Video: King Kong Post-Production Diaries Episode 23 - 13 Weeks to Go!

12 weeks to go to the release of King Kong, and this week we're going to look at colour grading.
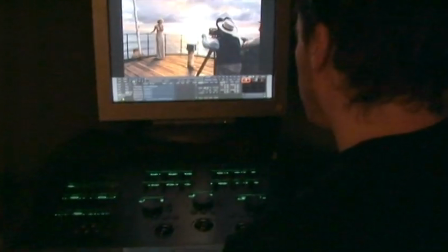And that's the process that you take your raw negative that got photographed on the set and you manipulate the colours,
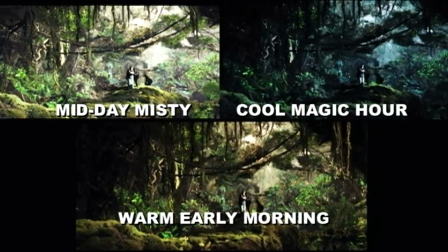you change the lighting, the exposures, you do things to it. It's actually a very creative process.
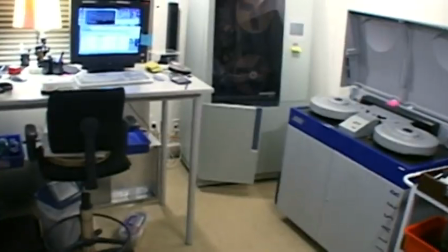Here in the scanning and recording department, we get the film in its physical form and we convert it into the digital image, which then goes off around the facility for the artist to work on.
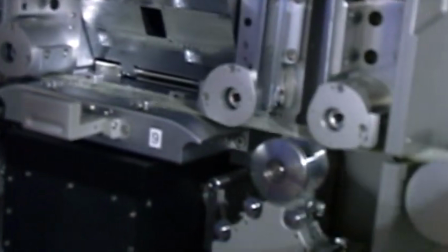Film comes in onto this machine here, which is the ARRI laser film scanner.
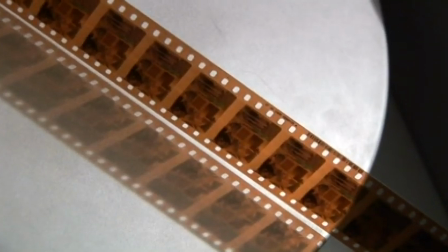It's the newest scanning technology you can get, and we can start the scanning process. Once all the images are digital files, we are then in a position to use this technology to grade the pictures.
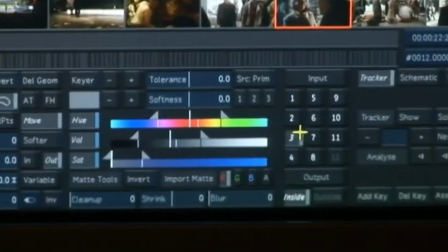What we use to grade the film is discrete luster. This software was pioneered on Lord of the Rings, so it's evolved and we're continuing to use that.
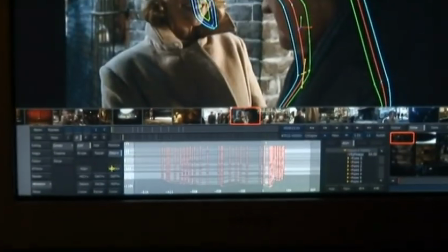It's a very powerful tool in making the film a little stylized, making it look more real.
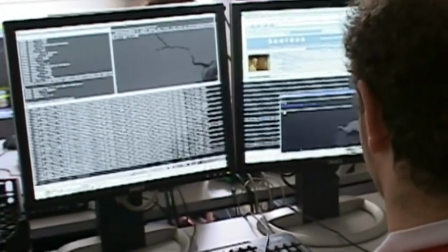What we need to do is manipulate the images in terms of colour and density and shapes to create a mood and to make everything look like there's continuity.
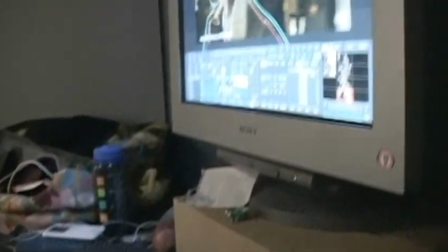It's all shot at the same time.
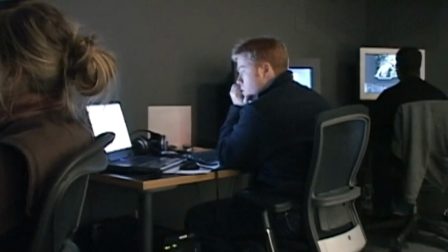Knowing that the DI process, digital intermediate grading, is going to be involved in a project before I start photography,
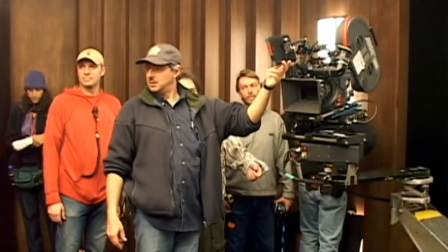I definitely make allowances for when I'm actually shooting the film.
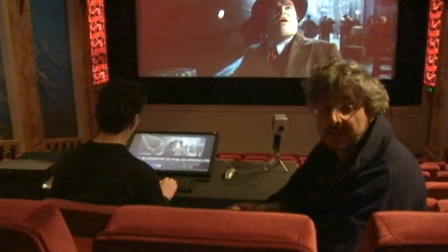I generally deliver knowing that it's going to go into this system a much healthier negative, which means it's just got a little more exposure,
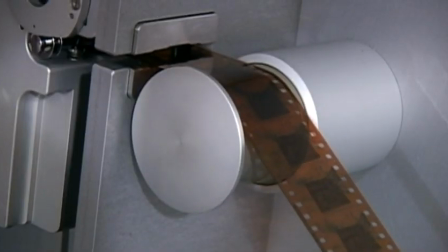or I overexpose the negative a little, and that's to make sure that we have full access to all the information in the shadows and the highlights. What we normally do is to scan the entire movie, but we take
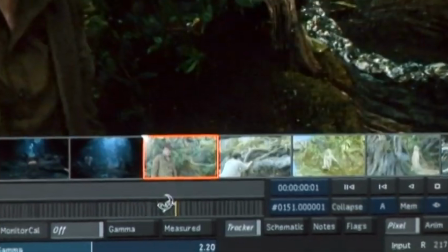a few selected sequences from throughout the film on a reel that's maybe 20 minutes long, and we create what's called the Colour Bible.
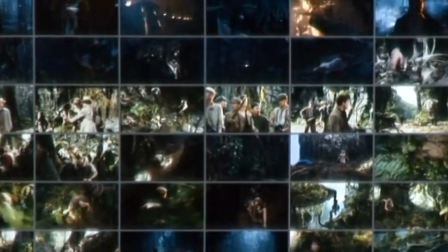I've gone through and selected 2 or 3 shots from every scene for the entire movie,
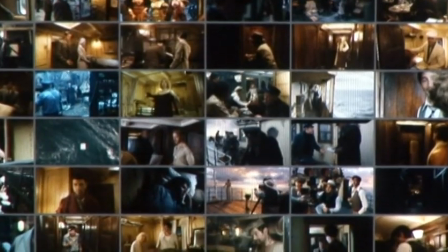and then we've put looks on all of those, and then we show them to Andrew Lesnie or Peter Jackson, and then once they're happy with all of that, that's the reference that we use for all the scenes as the scenes were actually handed over to us.
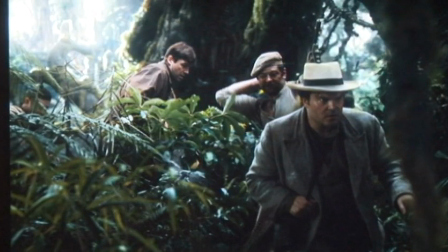So what we're doing is we're exploring opportunities. There's some stuff we look at, we think, well, is it possible to make it a little more realistic? Is there,
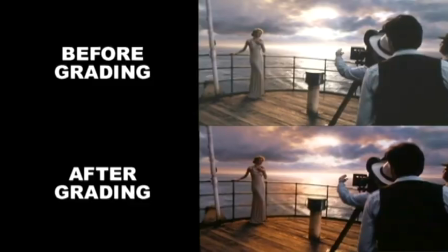something wrong with this picture, or, is it, that the highlights need a bit more of
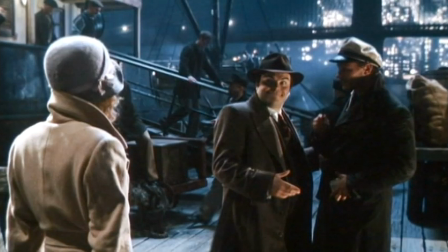a lift, or, will it be sort of more interesting if we move it into a slightly different time of day?
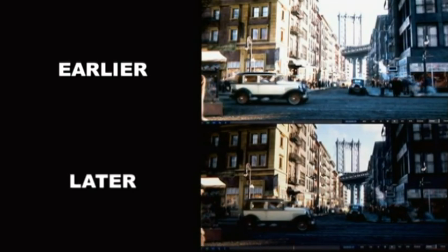What we'll do is we'll then firm it all up so that, you don't know that there's been a grade there at all.
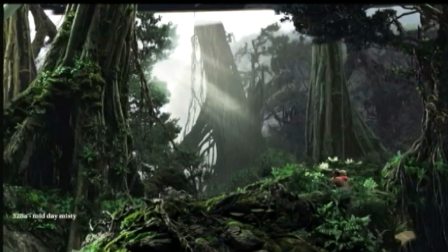The colour timing can do a lot to change scenes that are shot like in daytime and you want to make it look like night.
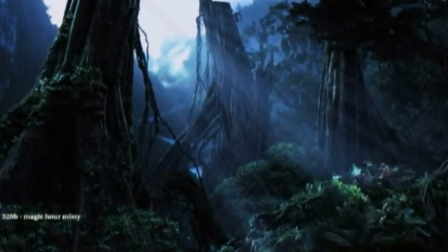So if you want to darken a scene down, you can do that, but you may not want to darken somebody's face.
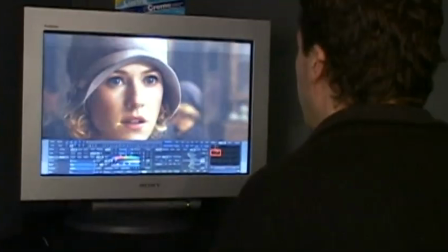So you can actually isolate the person's face, darken the rest of the frame, but keep the face brighter, or the eyes.
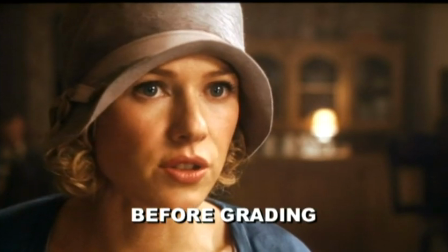We need to bring out Anne's eyes because with the colour correction that I've applied to the image, her eyes are starting just to lose a bit of life.
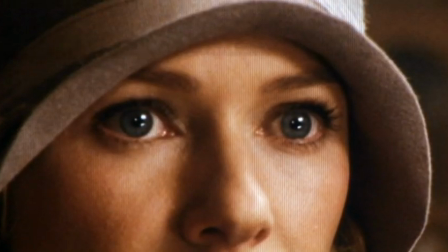So what I'm working on at the moment is actually trying to bring that life and that vividness out. And of course, with King Kong being 1933 period setting,
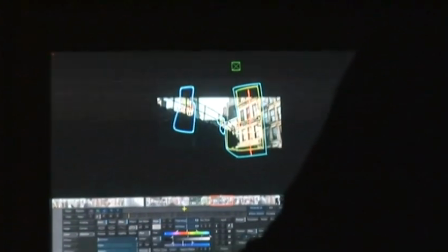we're using the digital colour timing to give it a look that's not contemporary.
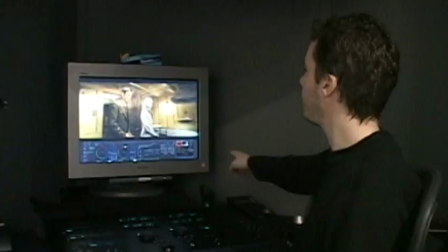That just has a slight stylisation. With this scene here, this is how the shot came in.
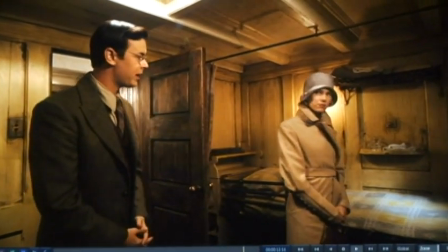It's a bit of a wash over there, a yellow wash of this entire scene.
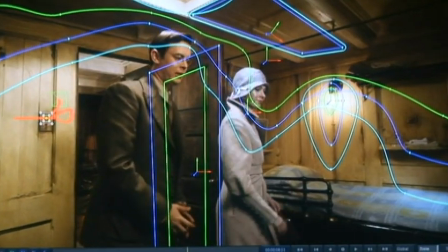When Peter turned this scene over to us, one of the things he said is, let's see if we can get some separation in terms of density and colour, just so it's not all one colour.
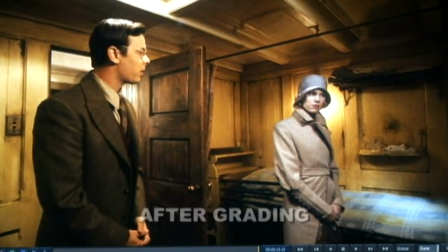So it was our job to try to extract some stuff out of this.